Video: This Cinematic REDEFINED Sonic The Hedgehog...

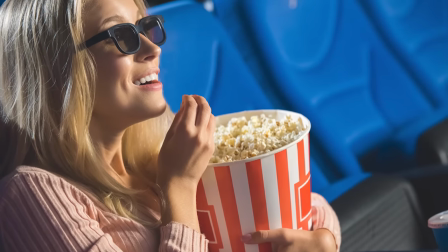Camera continuing to follow right up close to the camera like a great 3D glasses effect, even swerving in front of the lens.
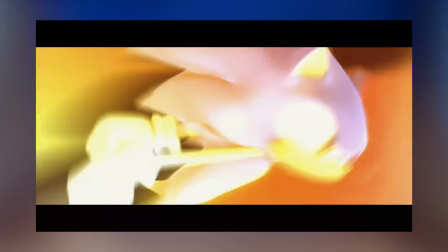Cut to Sonic's midshot expression, for the first time we see his thoughts.
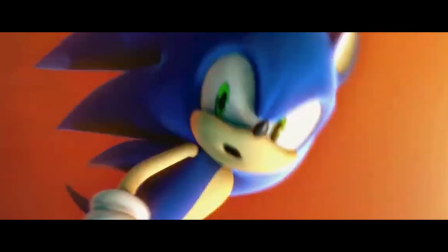Turning behind himself as the first real threat comes his way, though his response is pretty simple, go faster.
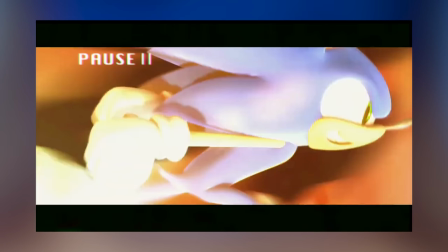Really stretching his face as the air pushes along him.
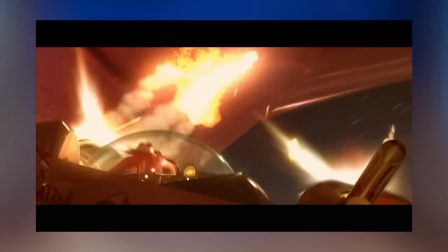Eggman is in full assault mode now, just firing indiscriminately upwards towards the Hedgehog.
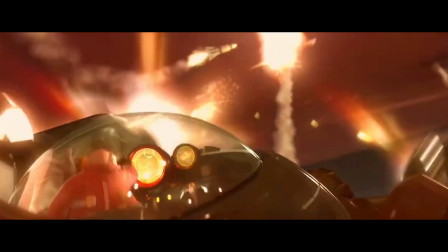And with Sonic running along the ceiling at this moment,
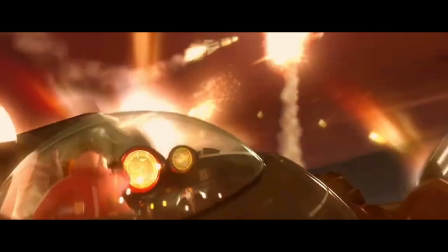we get to see the missiles following along from this further pulled back over the shoulder shot of Eggman's robot aiming across the frame.
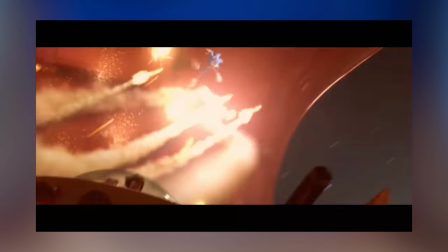Camera swerving overhead as Sonic improvs his own loop-de-loop essentially. But Eggman stays on target.
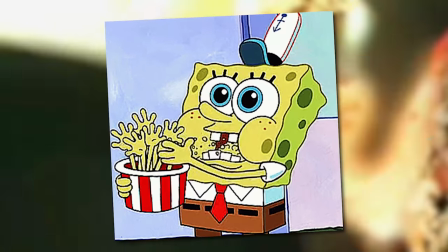And now we're right up in the action, explosions right on top of Sonic, it's very intense as it feels so close.
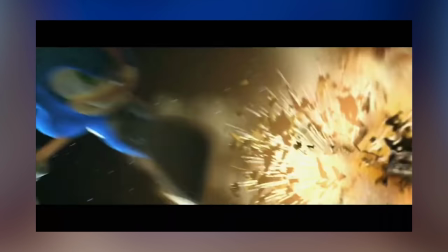Sonic stops and jumps over, squashing and stretching at every opportunity. The camera then stops so Sonic can run into the distance once again.
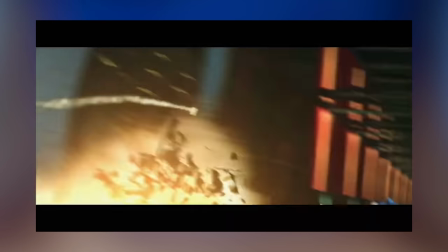Only a handful of missiles remain, and explosions obscure our view. Camera shaking with each boom for added effect.
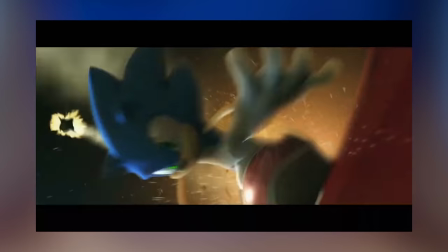Sonic has escaped the audience, and in turn Eggman as a hurdle. Sonic never kills him, just his inventions.
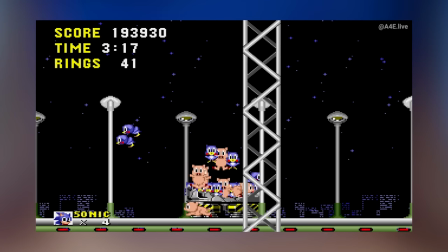Or knocks them down sometimes. Always be the support of organic life, one way or another.
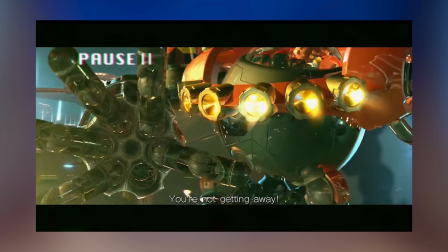Oh except, we get a close up on Eggman's missile launchers again, just so we can track them easily as they assimilate into hands!
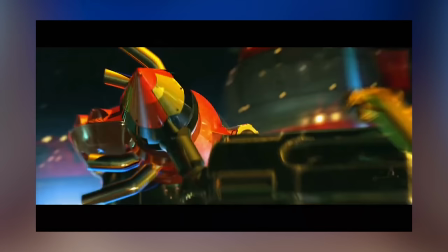Not Not just a cool battle, but also playing with the cool concepts for robot designs. This is entirely original to the cutscene.
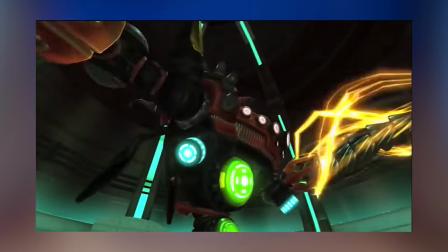It's not in-game anywhere. Though I guess it kind of is like the Egg Dragoon. But not really.
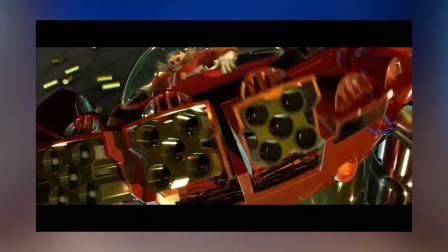Just pure unadulterated creativity with this robot.
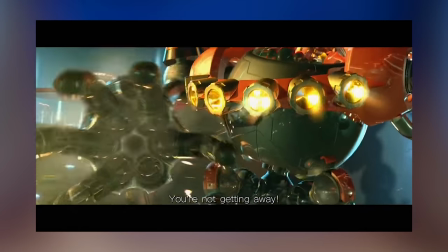Pulling back for a sec so our eyes can adjust before shooting past the camera and into the distance we last saw Sonic.
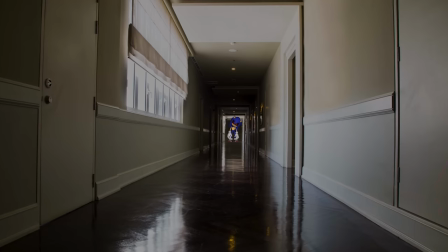And now we get the opposite shot. Another hallway at some undetermined distance away.
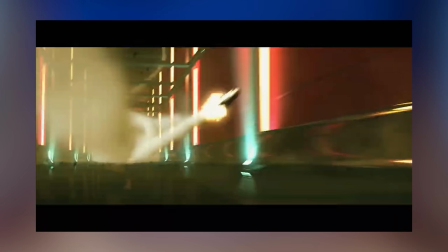Missiles still flying as Sonic runs more freely. Look at his lanky strides.
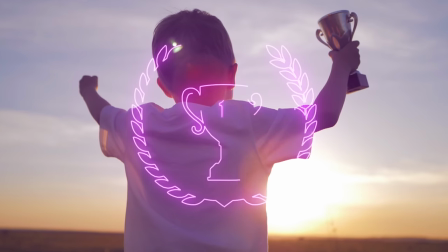No longer in business mode, he feels he's won. And it tells a lot about his character.
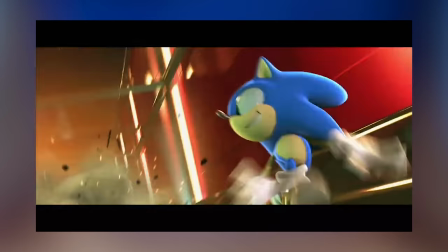That smile on the side of his head says it all. And then the hand comes flying out from the mess.
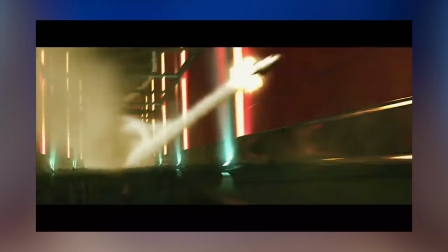Genuinely terrifying how well it swarms right on pace. But pauses just in place for clarity.
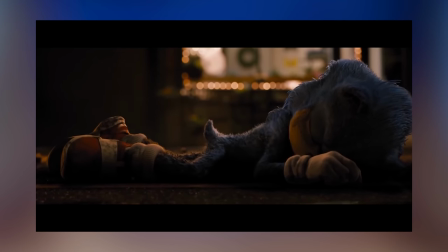And Sonic is caught off guard. For once, expressing concerns the battle is turning. Very briefly.
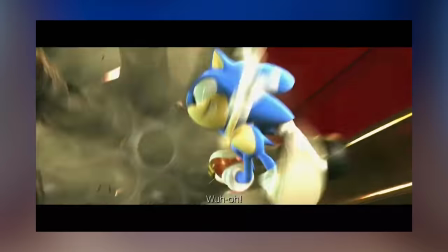Cause it is. Being swooped up, obscuring all the blue from the shot. Sonic actively losing?
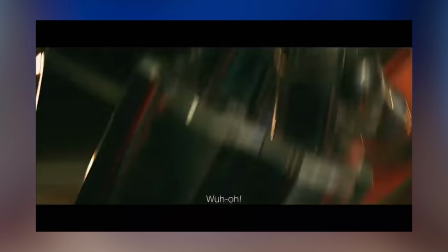Talk about drama! And just as quickly, Sonic is yoinked back down the hallway impossibly fast.
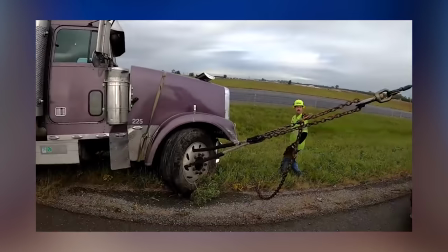With us seeing some of the mechanics of Eggman's work. It's a simple towing system. For the mechanics in the audience who wanna see some realism I guess.
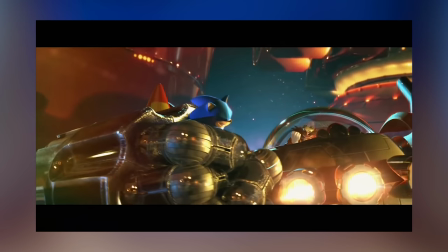Before guiding our eyes back to Sonic's resting place, and Eggman holding a victorious fist.
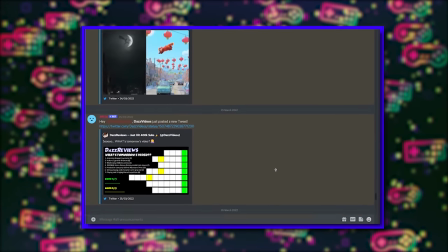By the way, covering cutscenes is a new thing on the channel, so I'm open to suggestions on our Discord.
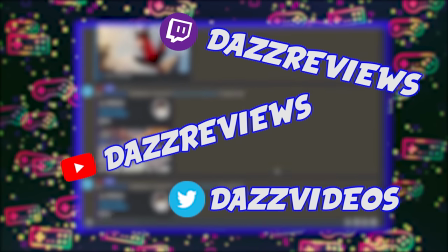It's also our hub world to all our other formats, like how I've been streaming every day this year.
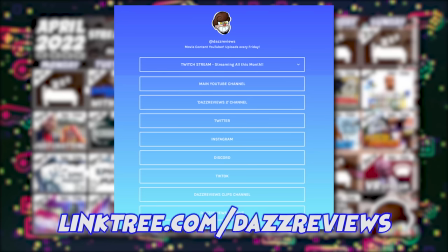Here's our April schedule line-up. Or you can check out all of these. The first step of course is checking if you're subbed if you haven't already.
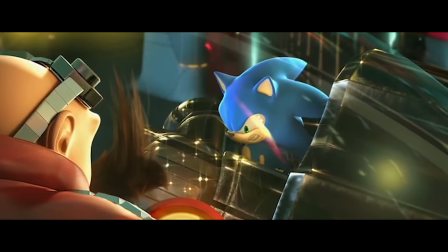The action stopped, and it's a face to face, and over the shoulder. The music now stripping down to just basic drums and a single flute.
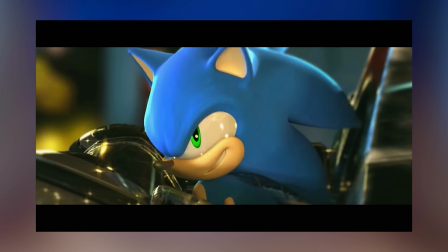But the camera zooms through the glass and up to Sonic. Still no dialogue exchange this whole time mind you.
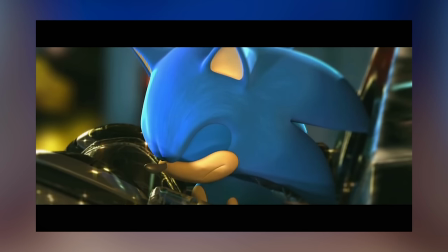Sonic struggles, smiles and uses the suddenly appearing Chaos Emeralds.
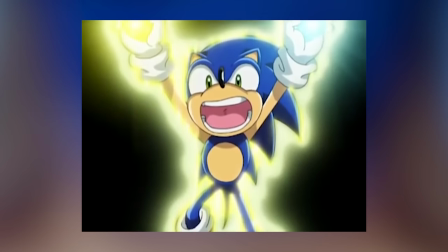A great Deus Ex Machina that makes sense in-universe. And it surprises audiences who wouldn't have had the knowledge that he actually possesses these just yet.
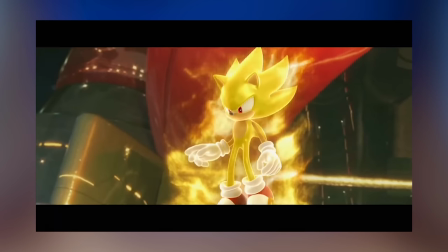Eggman gets his high quality reaction shot and Super Sonic explodes onto the screen.
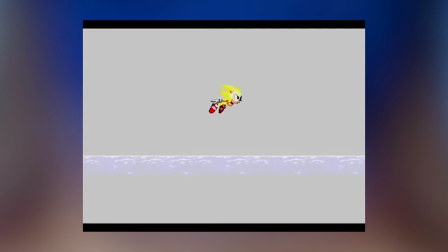And in anticipation, the camera pulls away preemptively to get that wide-angle shot. Eggman's hands attempt to grip the new glowing light, briefly succeeding before...
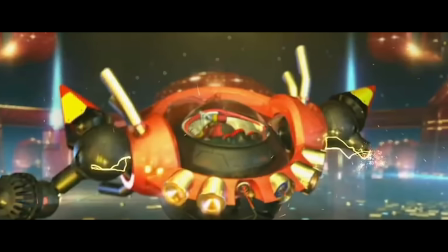The robot mech now fully disarmed.
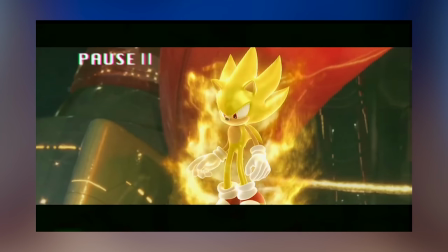We as the audience get a pause to take in Supersonic's new form as well as a swelling of a victory motif from the soundtrack.
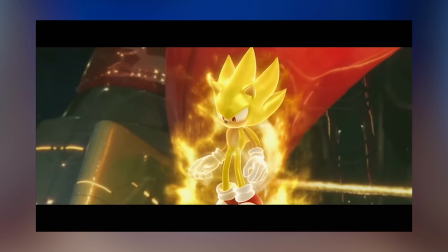Before bursting through the chest of the new mech, charging out some energy before and then flying away in the distance.